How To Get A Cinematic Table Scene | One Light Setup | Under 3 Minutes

Hey, what's happening, everyone? My name is Ryan, and today I wanted to show you how you can get a cinematic table scene using only one lighting setup. Let's get into it.
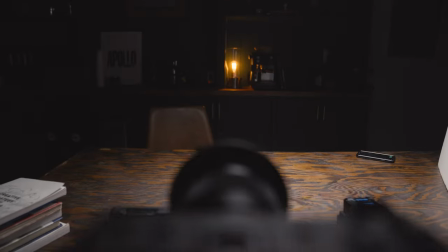One second. There we go.
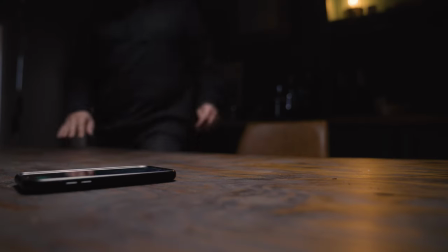0:20 The table scene, or even commonly called the dinner scene, can be a super simple look to achieve if you know what you're looking for.
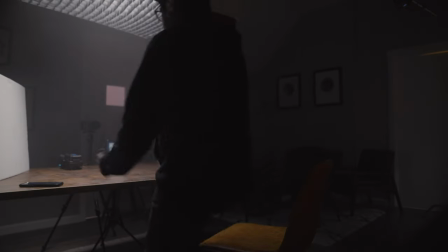0:27 In this case, we're going for more of a cinematic style look. So let's dive in and see how we can accomplish this.
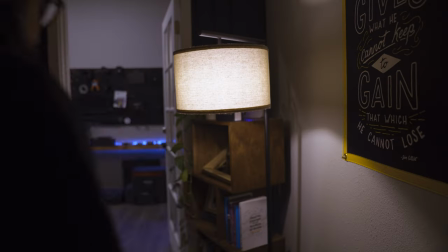0:32 The first thing you're gonna wanna do is start by turning off all of the in-house lighting, including all of the practicals that you don't want in the scene. After you have your room all set up, the next thing you wanna do is set up your top lighting.
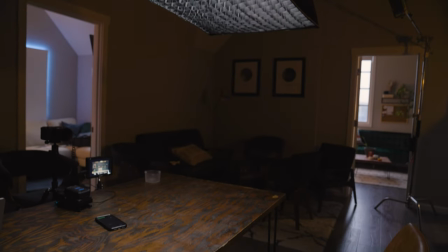0:41 Top lighting is most commonly used when filming a table scene because whether it's a table in the restaurant or in the dining room at home,
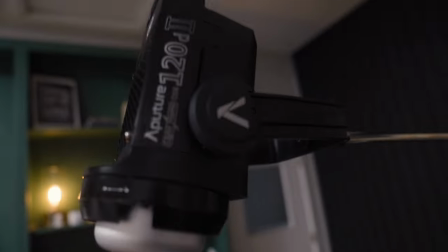0:48 it's most representative of the overhead lighting above them. For this, we're gonna use our Aputure 120D and set that on a C-stand and add a softbox. The softbox I'm using here is the Aputure 6090, and I decided to leave the grid on it because I wanted to further focus the lighting on our subject. This is looking really good already, but at this point I wanted to soften the image a bit by lifting the shadows on the subject. And you know, the subject being me. So for this, I just wanted to add a little bit of bounce, and I decided to use this white card.
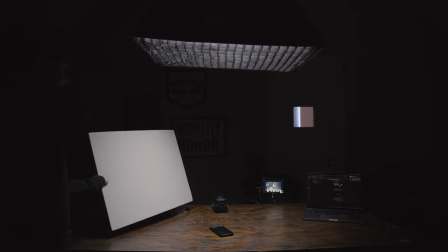1:17 It's just a project card that I got from the grocery store, something that you could use for science projects or whatever for school. You can really just use anything that you have available. Even a white piece of paper would do the trick. Here's an example of me doing that here, just to show you what I mean. So the effectiveness of this technique is gonna be dependent on how bright your lighting source is.
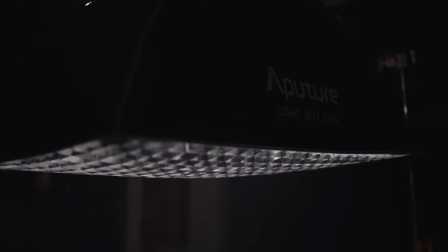1:34 So if you're exposing for this light, you might want to make it a little bit brighter and expose for that.
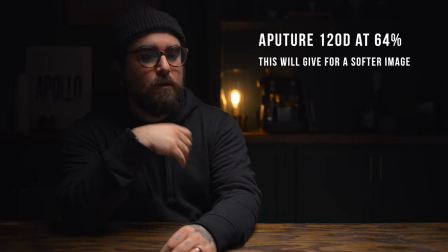1:39 If you need to lift the shadows a little higher, and if you'd like your shadows to be a little darker and a little more moody,
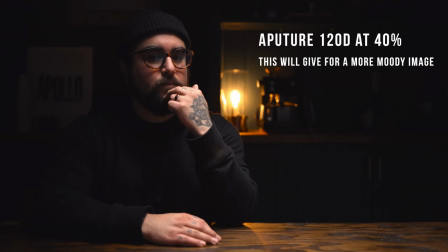1:44 then I would expose for a lower brightness on your video light and set the balance accordingly. It's important to have a good balance between your lighting and your bounce and everything else in the room. So just play around with this technique and see what balance works best for you.
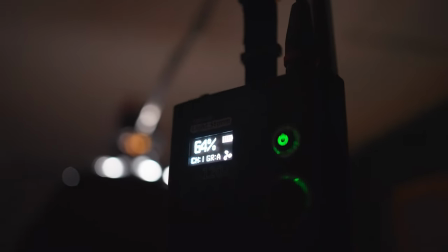1:57 In this case, I decided to set my Aputure 120D at 64% and set my white card at a 45 so that it wasn't spilling on the background behind me.
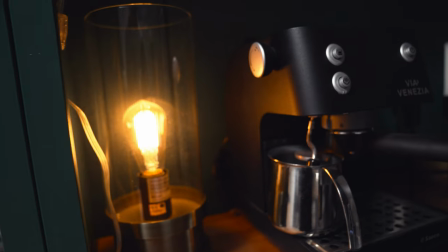2:07 Now that my lighting was all set up, I just wanted to round out the scene a bit with a bit of props and set design and a little bit of haze.
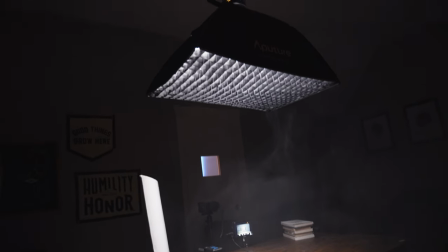2:13 I decided to do this to add a bit of depth and to accentuate the lighting coming from above, and also, you know, why not? And that is it, my friends. Here is a quick look of all the work that we just did, starting with just the practical light, then our top lighting, then our bounce, and of course, our haze. If you'd like to see more one light setups like this one, check out this video here. If you like this video or you learned something, please click the like button down below. Consider subscribing if you haven't already, and we'll see you in the next one. Laters.
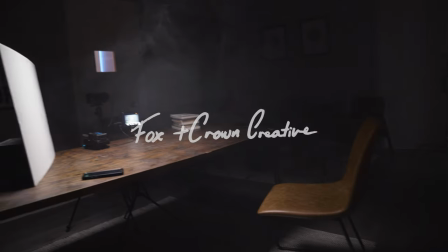2:41 We'll